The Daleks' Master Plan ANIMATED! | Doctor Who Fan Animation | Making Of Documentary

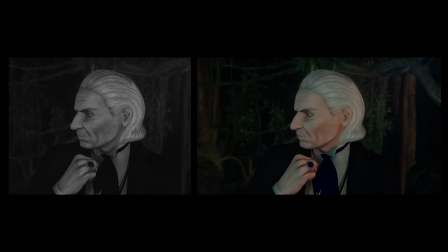4:05 I've taken the decision to present the reconstructions in both 16:9 colour and 4:3 black and white.
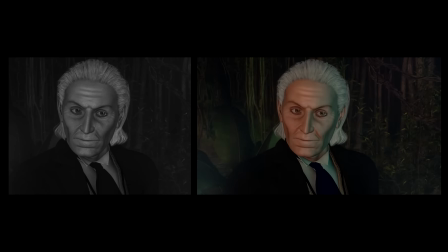4:14 There are different renders and slightly different cameras designed so they're not just the same with a filter over the top.
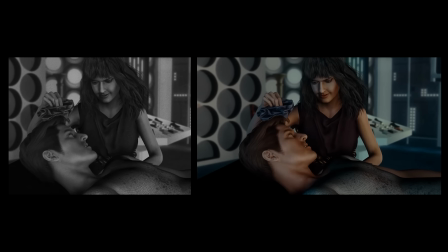4:21 There are differences there. I did experiment
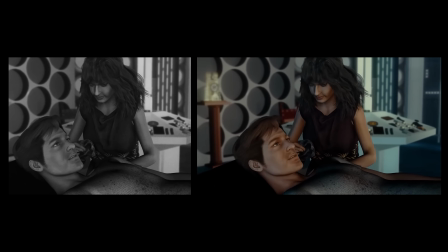4:25 with doing certain shots in black and white in a way that would evoke the original even more.
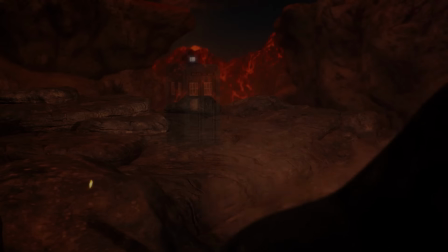4:32 So for instance, when the TARDIS lands in Volcano, I didn't use it in the one on YouTube,
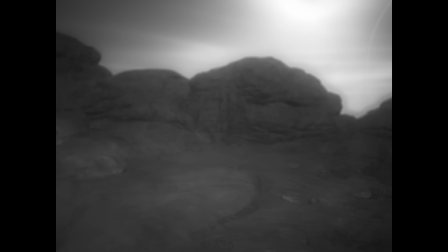4:38 but I did a test where I made the TARDIS landing look slightly more like a model shot.
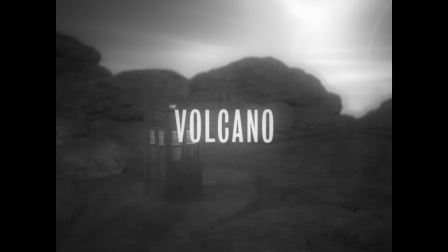4:43 If this was an official release for Blu-ray or whatever, I think I would probably push quite hard
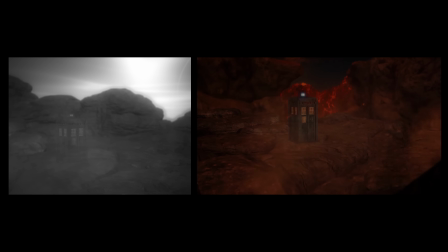4:50 to present those two different versions and give people a proper choice, as it were.
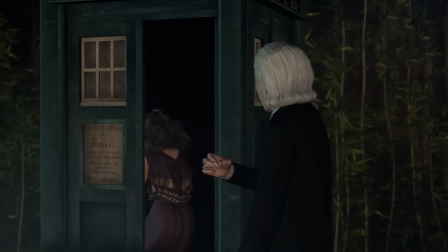4:58 Although animation can seem fun, it also leads to a lot of challenges.
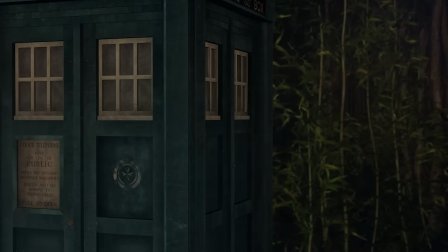5:04 The most challenging part of the process is almost always dealing with something that's very unshowy,
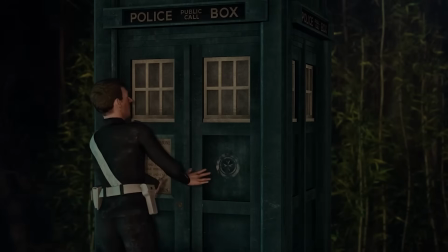5:10 that nobody's going to take any notice of, but is technically quite complicated and can take a very long time to get right.
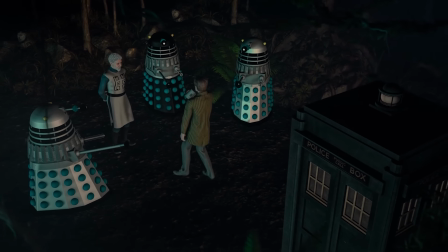5:18 I've lost whole weekends and nights of sleep just trying to get characters to hand
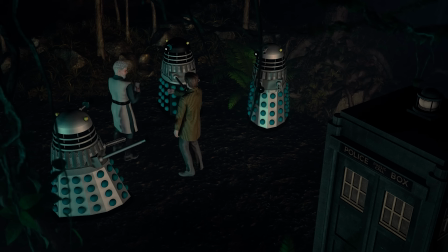5:23 over items or close drawers or stick their hands in their pockets, do whatever it is.
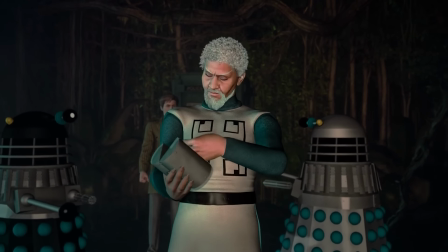5:28 It's usually something small and seemingly unimportant, but until you get it right, you don't have a scene, and that can be quite painful.
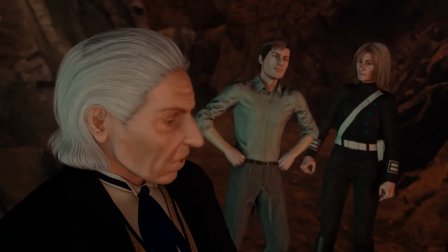5:36 I should also say that I tend to render scenes as I go.
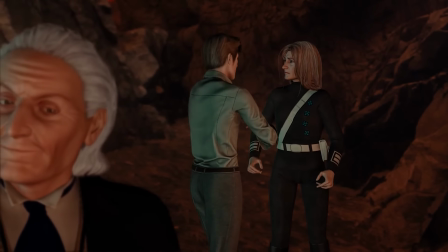5:39 As the scenes become more complicated or more ambitious, then the renders themselves take longer,
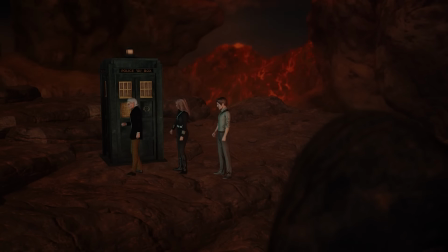5:45 and then you can feel like you're wading through treacle sometimes, and yeah, that can be a bit disheartening, but you get there in the end.
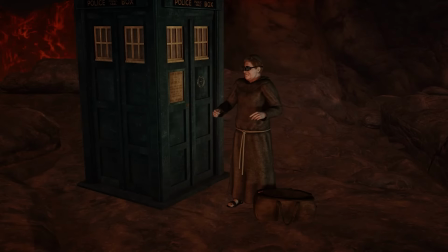5:53 The most rewarding part, as with just about any creative project, is getting to see what you imagined in your head playing out in front of you on the screen. As I said, it can be quite a slow and painful process,
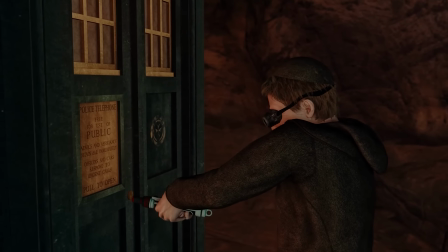6:05 particularly if you're doing a lot of renders. But when you finally see it, it's enormously gratifying and actually quite addictive in a way.
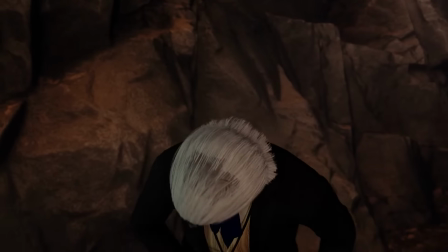6:12 One of the joys of Timepiece Animations is seeing how well Hartnell's movements have been recreated.
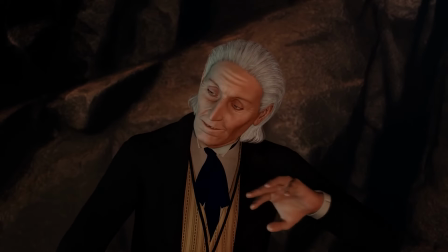6:19 Well, Hartnell has proven to be an absolute gift for animation.
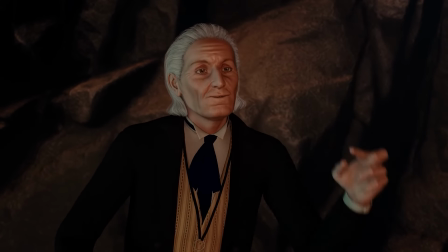6:23 His body language has been great fun to replicate, and it's been really nice to see so many people picking up on that and commenting on YouTube.
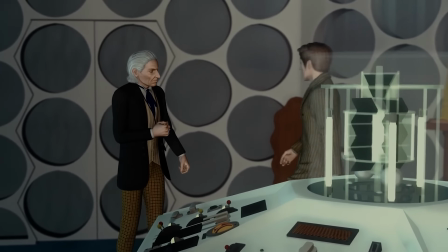6:32 I was actually inspired by an anecdote from Peter Purves, in which Hartnell,
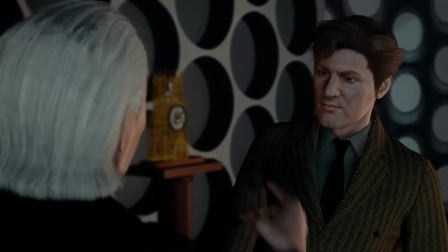6:37 after recording one day, took him to one side and gently reminded him that television was a very small medium.
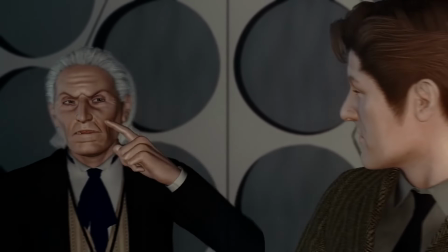6:43 And once you've heard that story,
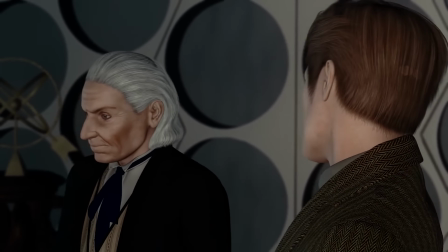6:46 you can kind of see Hartnell deliberately keeping his hand gestures close to his face to stay within that frame when he's performing as the Doctor.
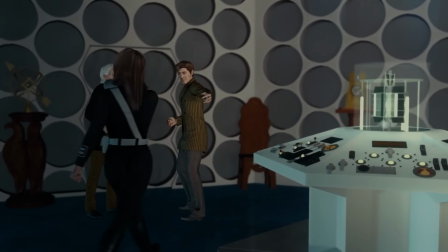6:54 I actually came away with a whole new appreciation for him. He was a very skilled performer, and he created a character that,
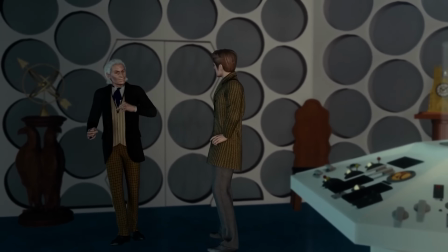7:01 as fans, we can essentially identify just through the body language alone.
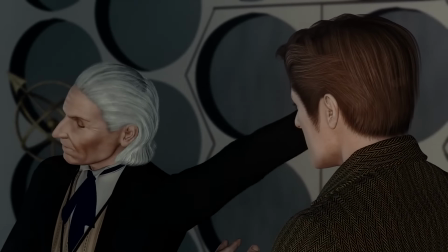7:06 And I should also add that I do think Peter Purves himself was a great actor. I think it's a real shame that beyond Doctor Who, we didn't get to see more of his acting.
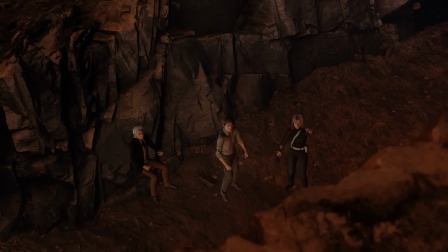7:14 I think the biggest question from viewers is, does Timepiece have plans to animate the entire serial?
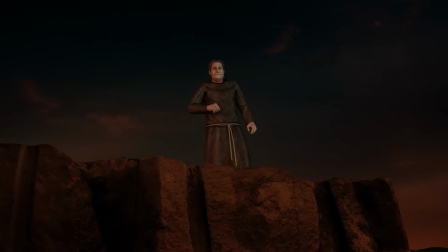7:22 It would be absolutely wonderful to complete the Daleks Master Plan, but I would only do this at the BBC's request.
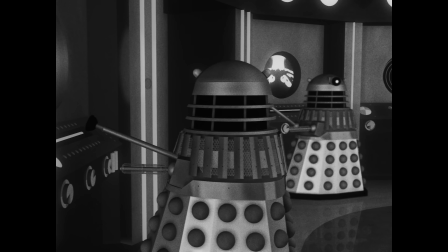7:30 At present, I have done a significant chunk, and that will hopefully find its way onto YouTube in the coming months.
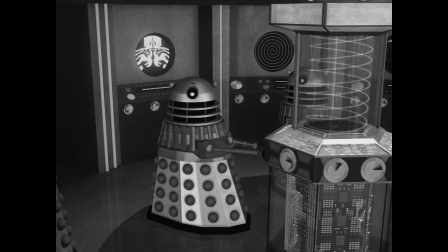7:37 And if you consider that a lot of the necessary assets now exist,
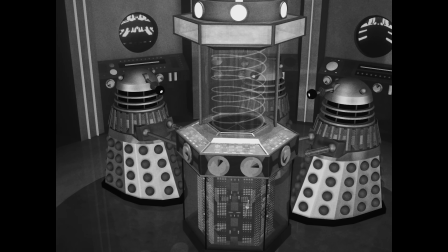7:42 and that the process is established and it's working well, then it has never been more possible to complete the story than it is now. But Timepiece Animations are not stuck purely in the 1960s.
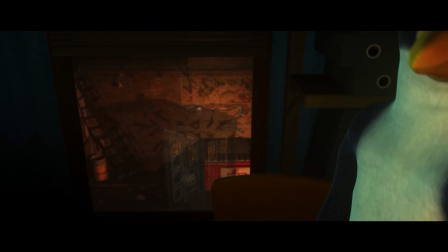7:55 He has also created a rather ambitious animation of the Sixth Doctor audio adventure, The Maltese Penguin.
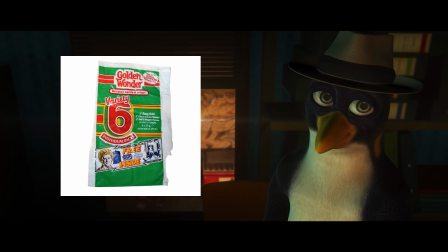8:02 Back in the 80s, Golden Wonder Crisps were giving away mini comics featuring the Sixth Doctor and Frobisher.